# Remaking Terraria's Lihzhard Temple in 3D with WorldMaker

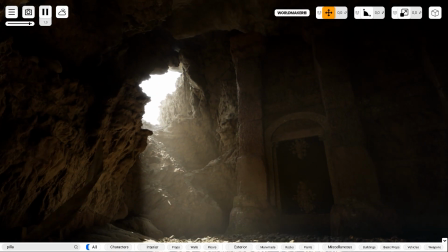And after 35 minutes of building, our Lihzhard temple is starting to look pretty good.
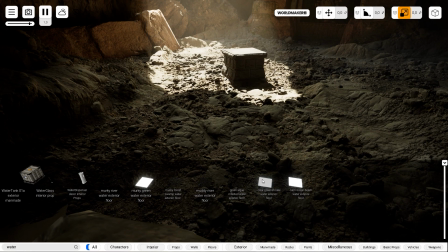And at this point, I just wanted to know what this environment would look like if it was flooded with water.
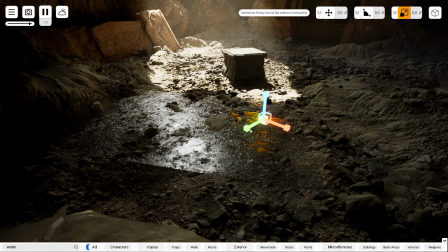So I just added a water plane and expanded it to fill most of the ground.
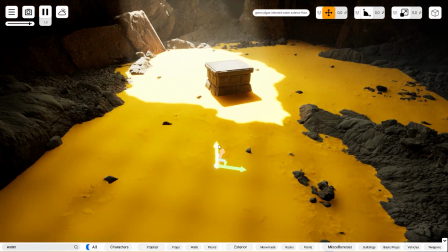And if I wanted to increase the water level, I could just move this water plane up a little bit.
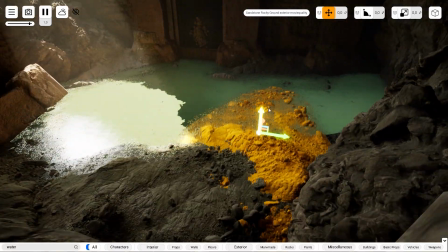And if I wanted to create a shoreline, I could do the same with the ground.
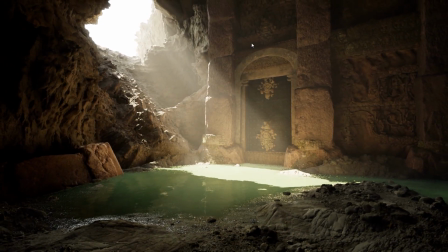So that's what this environment would look like if it had an underground lake or puddle.
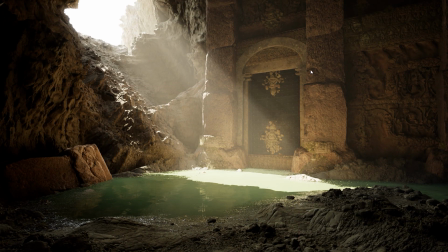But we're not building a submerged temple, we're building the Lihzhard temple. So we need to finish up by adding the Lihzhard altar.
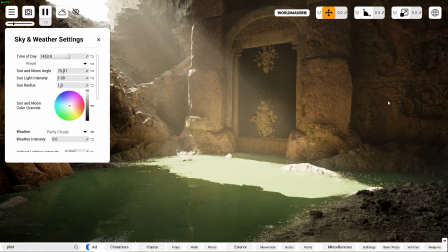But before we do that, at this point, I wanted to change the lighting to look more like Terraria's Lihzhard temple.
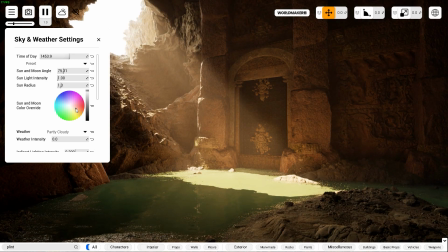So I changed the sun's natural colors into a more reddish brown.
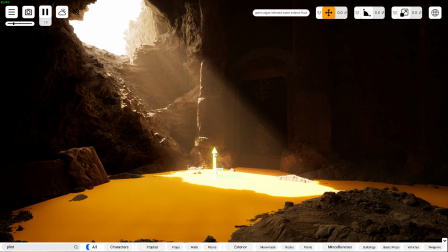But in the end, I decided that I didn't like this look and went back to the sun's natural colors.
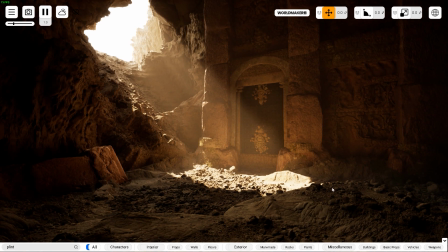And I also felt that the ground was a little bit too bumpy or gravelly without the water.
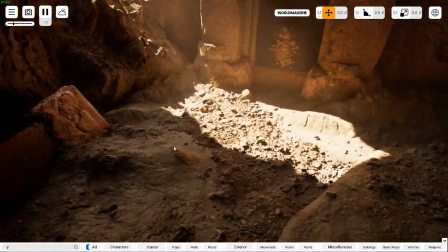So I deleted some of the bumpier rock meshes and replaced them with some smoother ones,
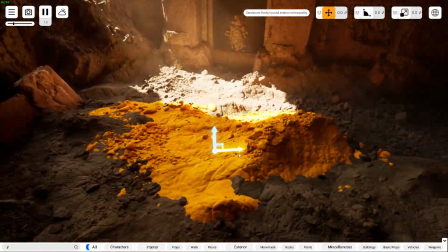while also rotating and resizing them in order to prevent repetition.
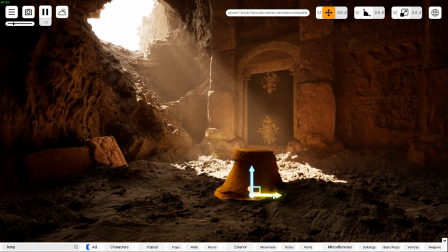To create the altar, I used the same pillar-based object that you see in the pillars on the temple walls.
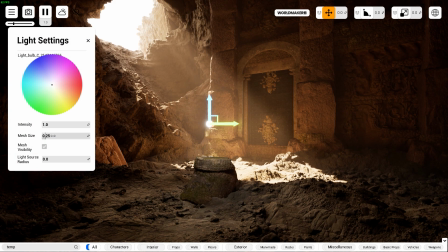And to create the glowing sun on the pillar, I spawned a light by pressing L on my keyboard and changing its color to yellow. And to create the sunburst surrounding the sun,
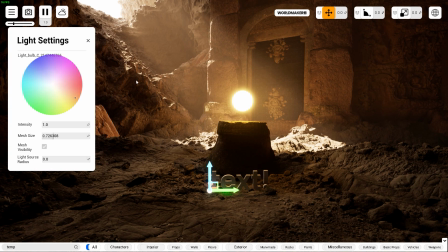I spawned in a 3D text object by pressing T on my keyboard and changing the text into a lesser than and greater than symbol.
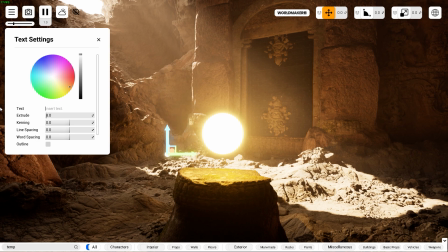And I positioned those in the shape of the sunburst. And just to add a little bit more detail to the Lihzhard altar, I placed a couple of these temple structures on the side of the altar.
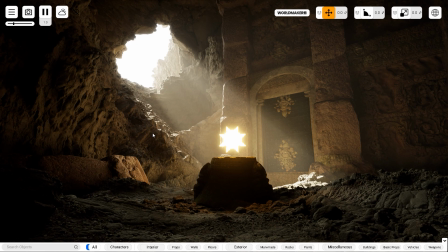So the Lihzhard temple right now is pretty much finished. All that's left to do now is to jump into photo mode and take a bunch of pictures and shoot some establishing shots from a bunch of different angles.
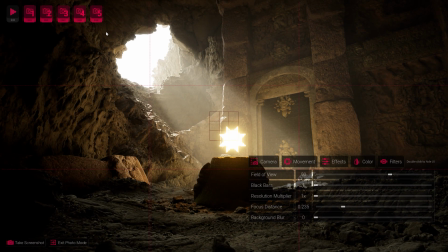So I'm going to jump into photo mode and I'm going to go to a camera position that I saved earlier.
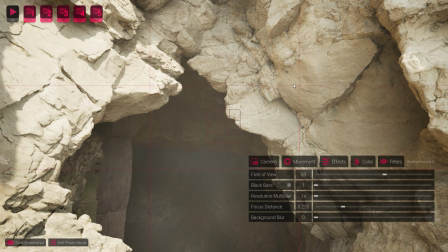That's the mouse of the cave. So in photo mode, WorldMaker provides you with a bunch of video sliders, and we're going to use all of these sliders in order to help record our shot.
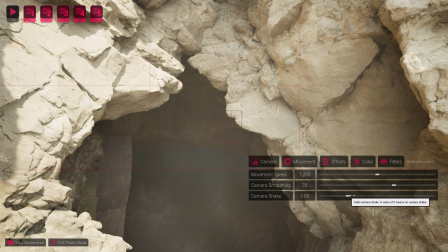And the first thing that we're going to enable is the camera shake slider. And remember, with camera shake, less is more.
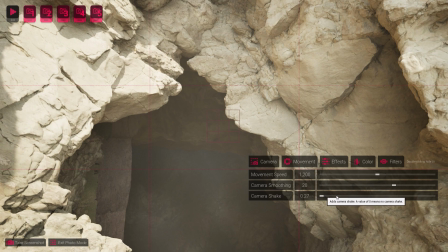So we're going to put that to a lower value, something like 0.27 here. And we're also going to turn on camera smoothing.
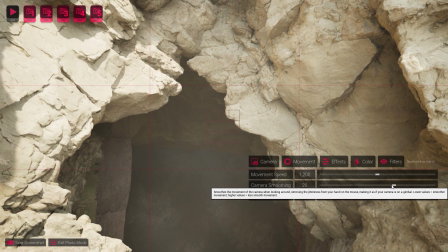Now, just notice the difference between a high value on camera smoothing and a low value in camera smoothing.
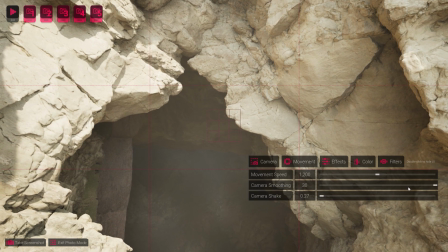These are actually like somewhat inverted, but you'll see what I mean. So with a camera smoothing set to 30, you're basically playing an FPS.
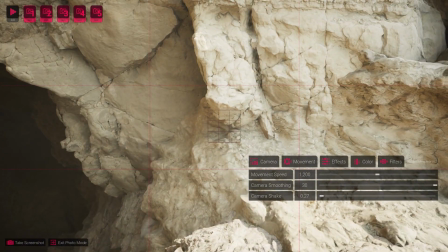You know, there's no delay between the movement of your mouse and the movement of the in-game camera.
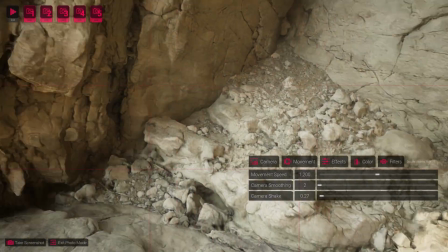But watch what happens when I turn it all the way down to 2. There's a lot more lag in the camera movement.
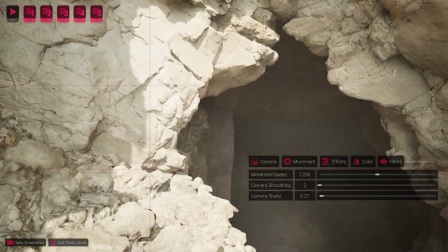It's kind of like you're shooting with a gimbal, or maybe like the camera is a lot heavier.
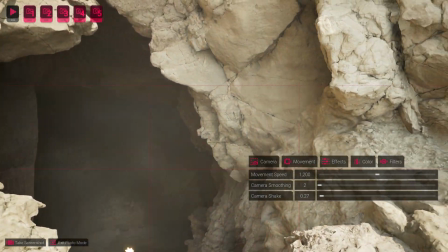So yeah, it's this is basically going to help you with like panning and tilting.
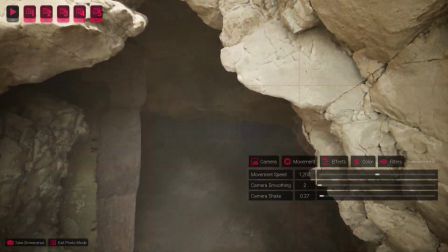It's going to enable you to like orbit around a subject really smoothly.
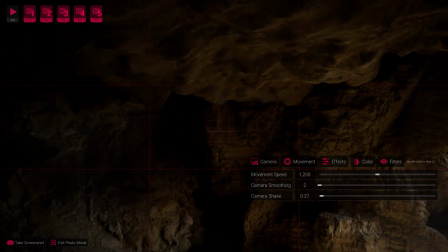It's as if you're like animating this per keyframe instead of just using your mouse.
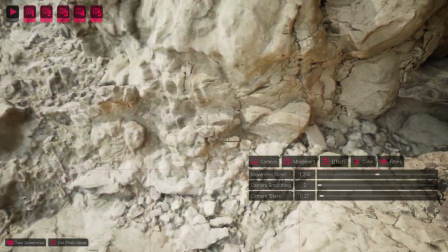Again, this is to help you like to move the camera and to orbit a subject.
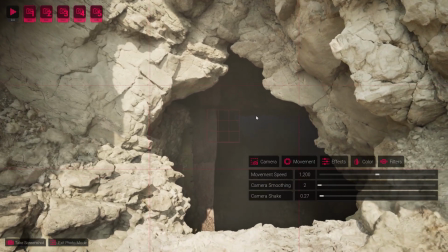And finally, I'm going to change the movement speed to a lower value,
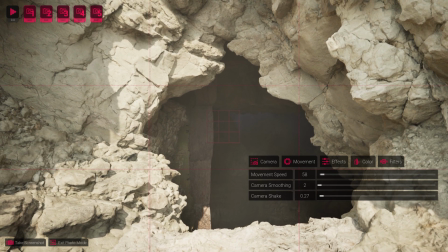something like 60 or 70 here, in order to,
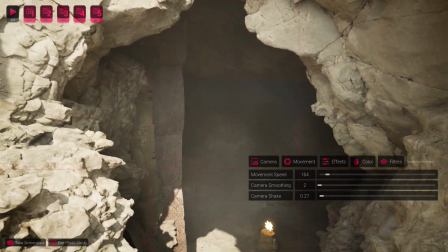that's actually a little bit too slow, maybe 164, 261, there you go.
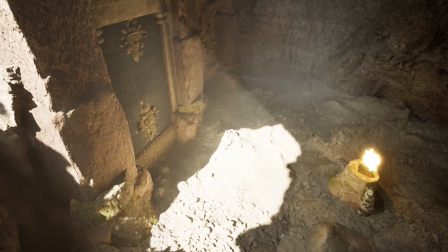I'm going to change the movement speed to 261 in order to better to record our establishing shots here.